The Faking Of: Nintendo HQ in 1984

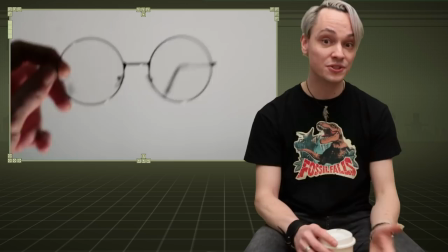488s
Yeah I got this little 70s hippies glasses which I don't need but maybe in the future
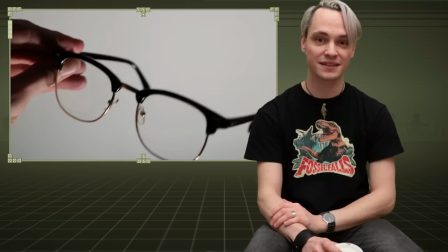494s
then these 50s nerd glasses which i put on when i was doing
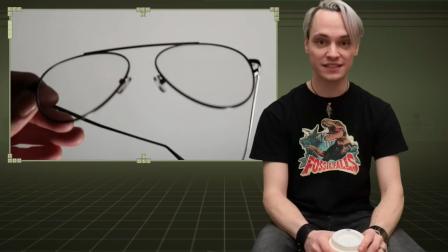499s
this tolkien bit and of course these red 1980s aviator glasses so just perfect for this guy middle manager thinks he's really cool then i
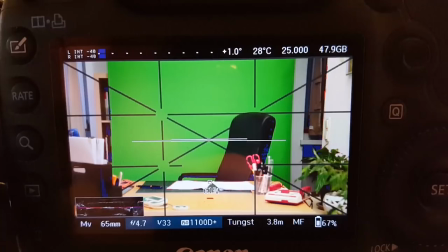510s
it was of course a green screen shoot and here in my home office it the space is much too cramped i moved
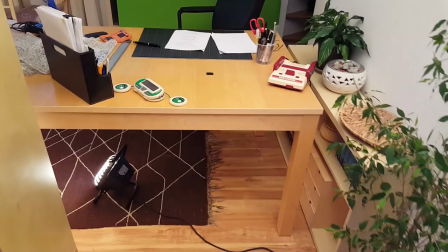517s
to our living room and just relocated our dining table and did some set dressing with some office supplies from my home office.
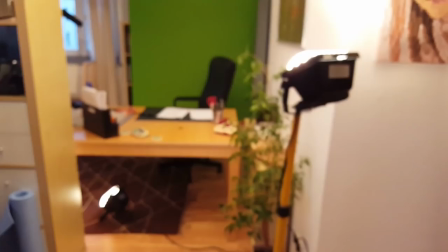525s
The reason why I went there was so that I could prop up the green screen behind me with enough space so that I wouldn't cast any shadows.
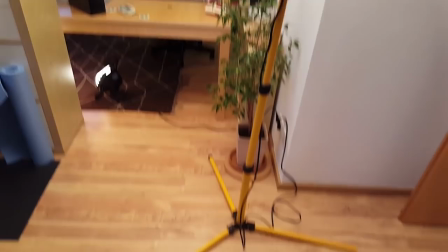533s
The lighting essentially was pretty simple. It was just one light bouncing from the top, just like in the reaction shot of Miyamoto.
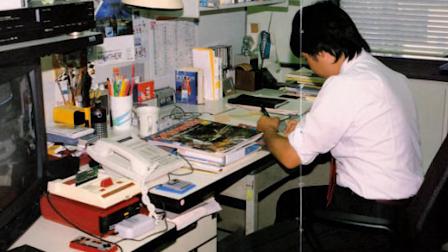541s
It's just some very cheap office lighting because my guess is Nintendo always had their blinds closed because everyone was working on computer terminals anyway.
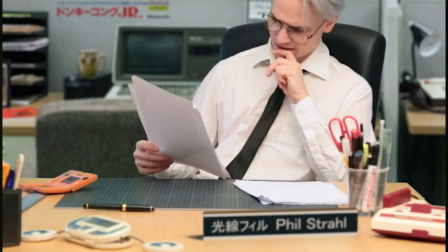551s
Yeah, about the set dressing, what you see on the table is of course office supplies. But then I wanted something to match the time period and the location perfectly. And thankfully I have a little bit of Nintendo stuff in our little video game museum.
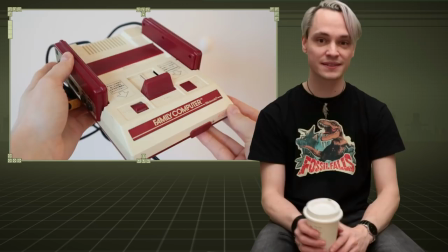566s
Of course I needed to have the original 1980s Nintendo Famicom there on the desk.
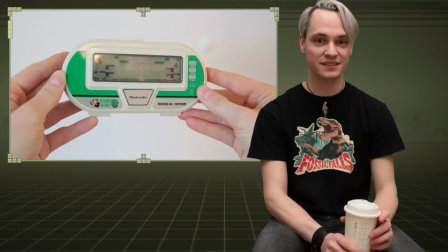571s
So this is what's on the front here. Then I had this little two-player game and watch which is quite interesting and I don't think you see it that often.
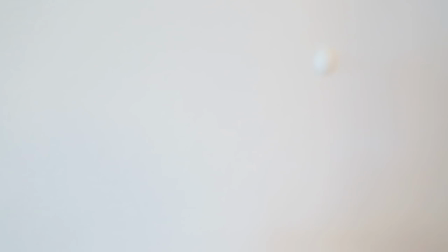580s
And the other thing that I had there was another Game & Watch, the Donkey Kong two-screen Game & Watch.
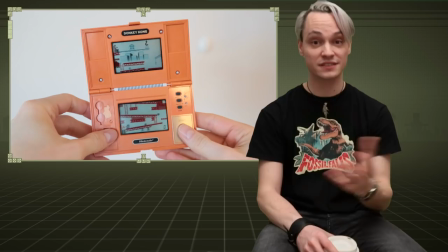587s
When I'm acting or making a little scene, I always want to have a little bit of backstory just for myself, for the characters.
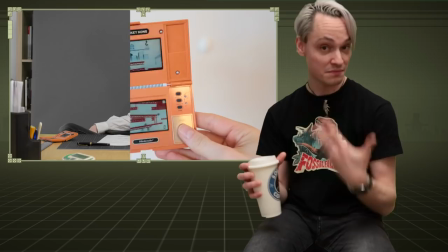594s
And in this case, this is where the Donkey Kong Game & Watch comes in. Because I thought it was like this.
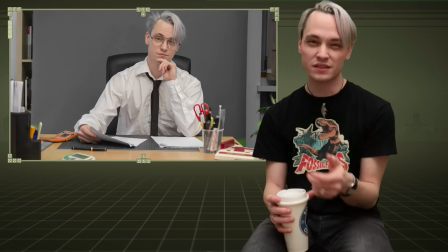601s
This guy, me in the 80s, was playing Donkey Kong on this Game & Watch and then suddenly Miyamoto walked in with a strange,
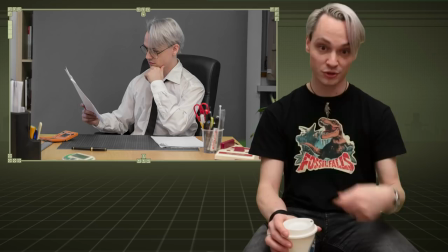608s
strange concept and I just put it down and just took the papers from Miyamoto while he was sitting there and just read through them and then I said,
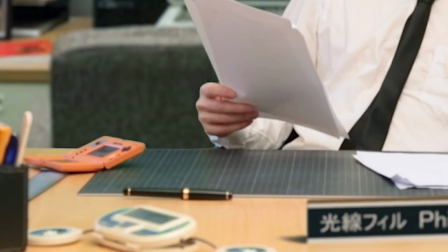615s So let me recap.
This is why there's a Game & Watch just sitting right there next to me.
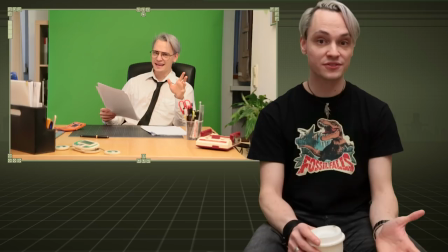621s
So in the final shot, of course, the green screen, as you can see, is not wide enough,
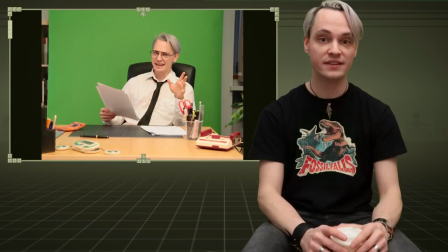626s
which is of course fine because in the end the aspect ratio was 4 by 3 because this whole wide
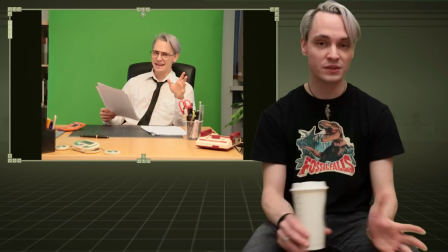631s
screen thingy for home video wasn't invented I think until the mid-1990s for consumers so it was fine I would cut those off right away. Then of course I had the problem of finding an authentic or rather plausible background for Nintendo in the 1980s.
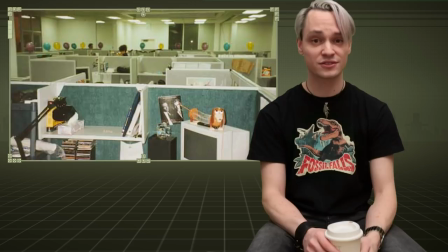647s
I looked at a lot of stock photos but it's really hard coming by stock photos from tech companies from the 1980s which
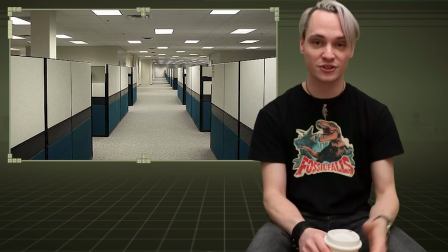656s
also match the perspective of the shot and that was close to giving up and just yeah staging the whole scene in front of a boring white wall maybe with with some
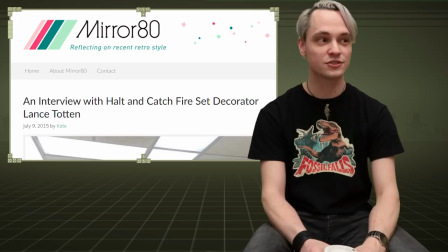665s
some drawers but in the end in my research i came across an interview with the set designer from this this show halt and catch
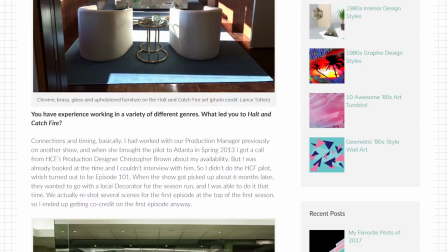673s
fire which is a really interesting show and it's also set in the 1980s and there were some photographs of just the sets and there was also this pic of
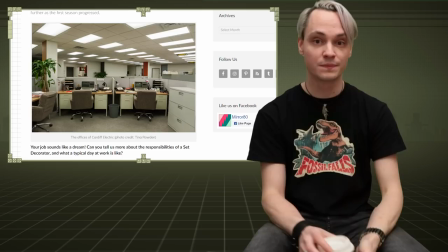682s
the cardiff electric set without any actors or anyone in them it's just a straight-on shot so i thought yeah
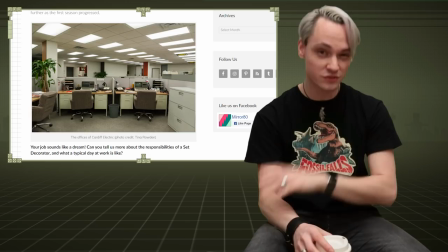688s
this this looks looks looks good all the perspective almost matches I just have to scale it up.
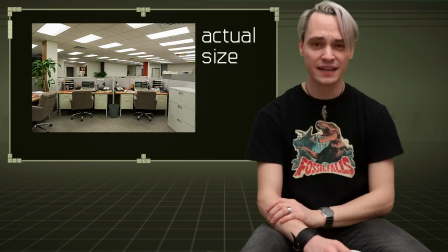695s
Problem is it wasn't really that big of an image I mean I think it was just 450 pixels high and for HD I really
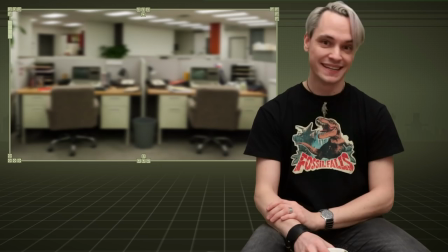704s
had to scale it up but even if you make it blurry and with all VHS treatment yeah it still would be lacking in detail so I thought yeah how
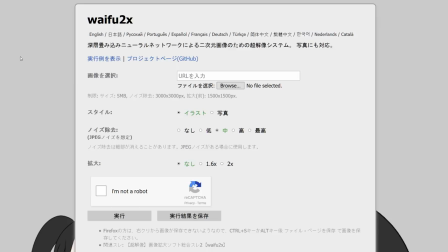712s
can I make this bigger Well, I found this website.
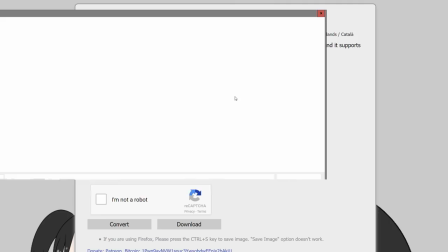717s
It's called waifu something and it was apparently meant to scale up your anime avatars.
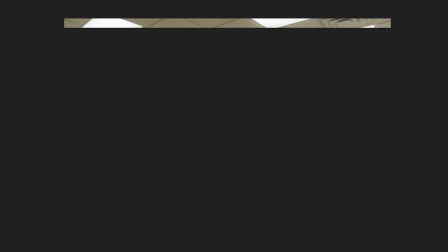724s
Either way it also works with photographs and this is what I did. I just scaled it up twice the size and it looked really good.
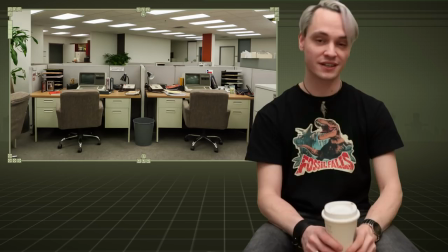733s
And then I had it in Photoshop and could start with the cleanups.
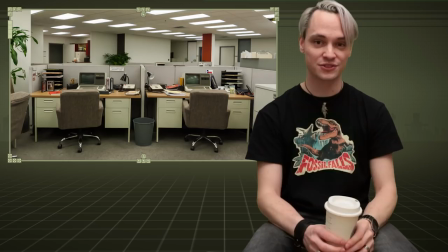737s
Of course since it was from this show Hold and Catch Fire I had to get rid of all these flags of
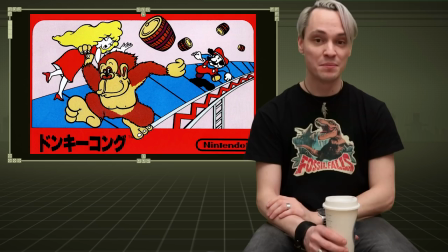743s
Texas and all the English text and just replace them with I think it was Donkey Kong Jr.
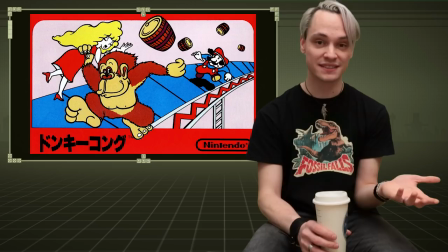750s
advertisements in Japanese because at this time there hadn't been Super Mario Bros. invented because yeah this is the whole point of the bit right.
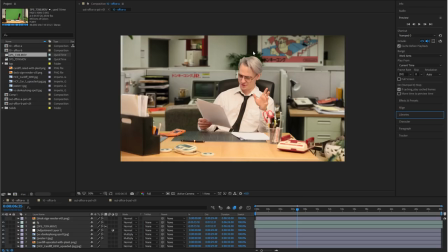758s
So I had this in the background and then there was when I tried it out the first time there was this big office plant in the
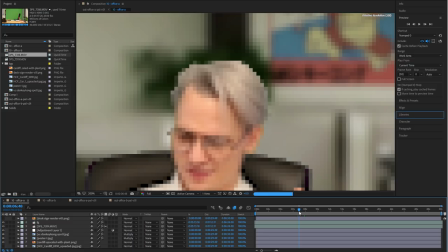766s
background right where I had my head and the problem was with the green screen and the keying I had this white fringe which was roughly the color
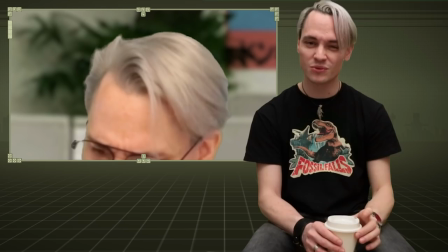774s
of the wall but against this pretty dark office plant it really gave away that there was just some green screen keying happening.
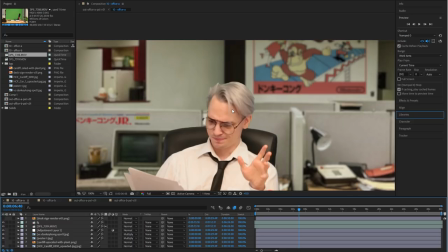782s
So yeah back to photoshop and I just painted out this whole office plant.
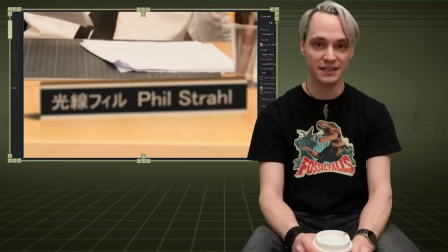788s
The last thing was real fun because here in the front you can see this little little desk plate with my name on it also in Japanese.
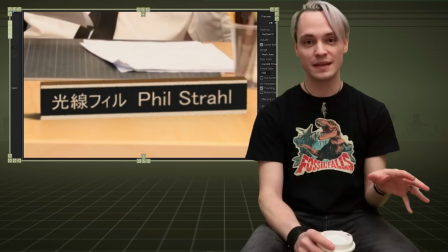797s
Actually that's my real name in Japanese there because my last name
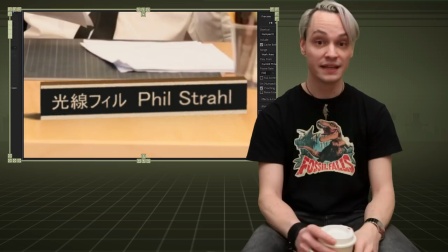801s
translates to ray or beam and this is just what's what's on it in just in Japanese.
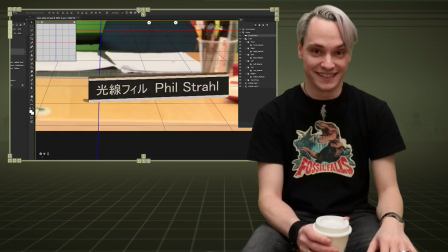806s
I also did this in the Photoshop 3d space. Why was I torturing myself?
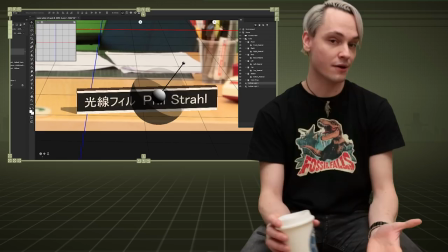812s
But yeah for this and it was kind of blurry it worked out. And so this is how I made this shot.
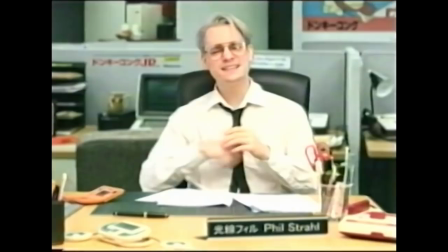820s A Goomba.
So now I had all my visuals together but I needed also matching sound and since i was short on time i couldn't just go out and record all that stuff
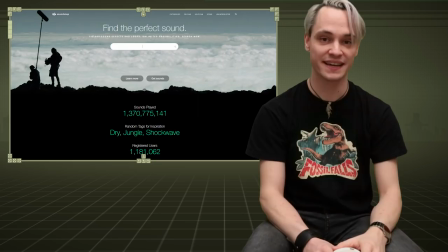830s
that i needed so i went to sound snap once again just throw in some money and of course found something
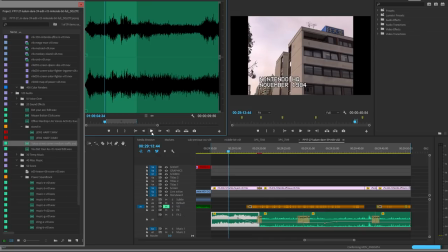839s
for the establishing shot i found some original tokyo ambience
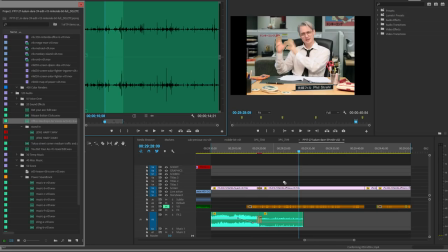847s
and for the office i found some great office sound without any kind of of new technology like like cell phones chirping or something which was really nice and i just yeah just tried it out threw it on there and as I just was playing back for the first time with the office ambience I just wanted to see if it worked and there was just some guy coughing right with the reaction shot of Miyamoto and I found this hilarious so I thought yeah this is some great accidental comedy so of course it had to stay in there. So how did I arrive at this grungy VHS look? Well it's another rather authentic VHS look. You see from the money from my very first summer job I bought this SVHS
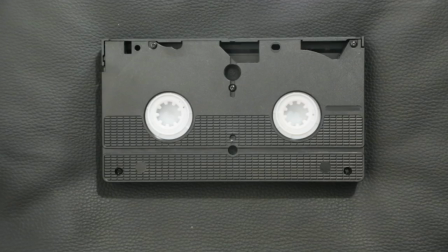893s
VCR and I still have it around and sometimes I route through a console signal to display it on the flat screen.
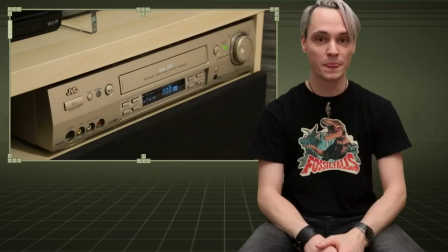899s
And I also had this VHS tape still in there and I thought yeah just record this bit here onto this tape and it's gonna be fine.
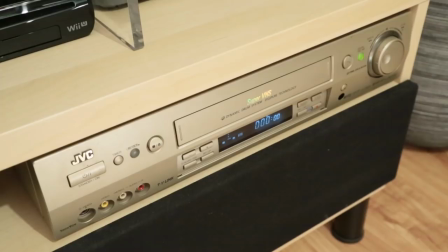907s
Just wanted to see what was on the tape so I hit play and the recorder made an ugly sound and it was really not good and I hit stop and
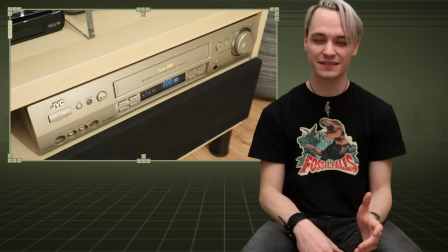915s
and eject and since the tape was in there like three years without any playback or something
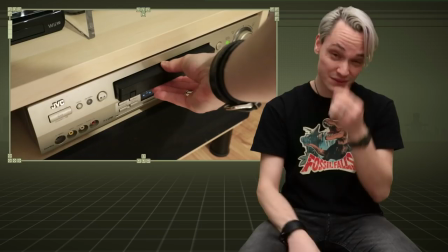921s
somehow it just got tangled up and I really had to jerk it out there and it was just a tangled mess and it was the only VHS
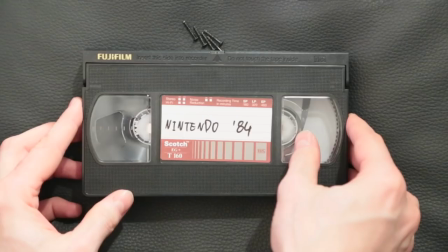928s
tape that I still have so yeah I needed to fix it and it was a long night I just took the VHS tape apart and wound
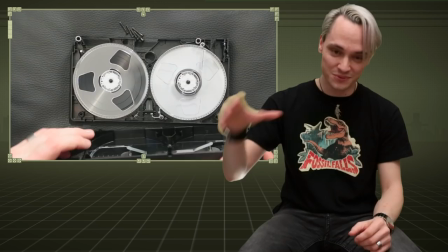935s
up the spools where the tape itself wasn't all wrinkled up so it would work again just just put it back together and slipped it back
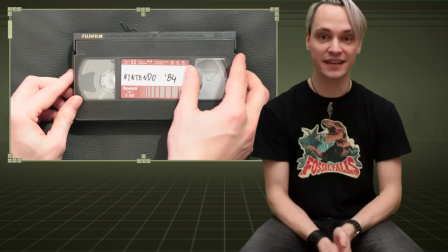942s
into the VCR and thankfully it worked and for the first time I could see what the hell was still on this tape and it was a playthrough of hammering Harry on the NES I had recorded ages ago. So I just needed to record this whole bit with Miyamoto and I did this the following way.
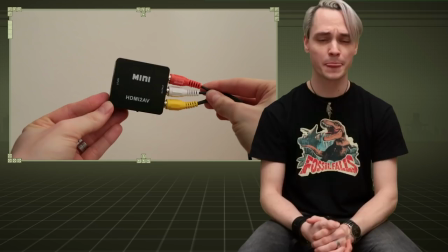963s
I bought this little piece here which is an HDMI to analog downscaler essentially.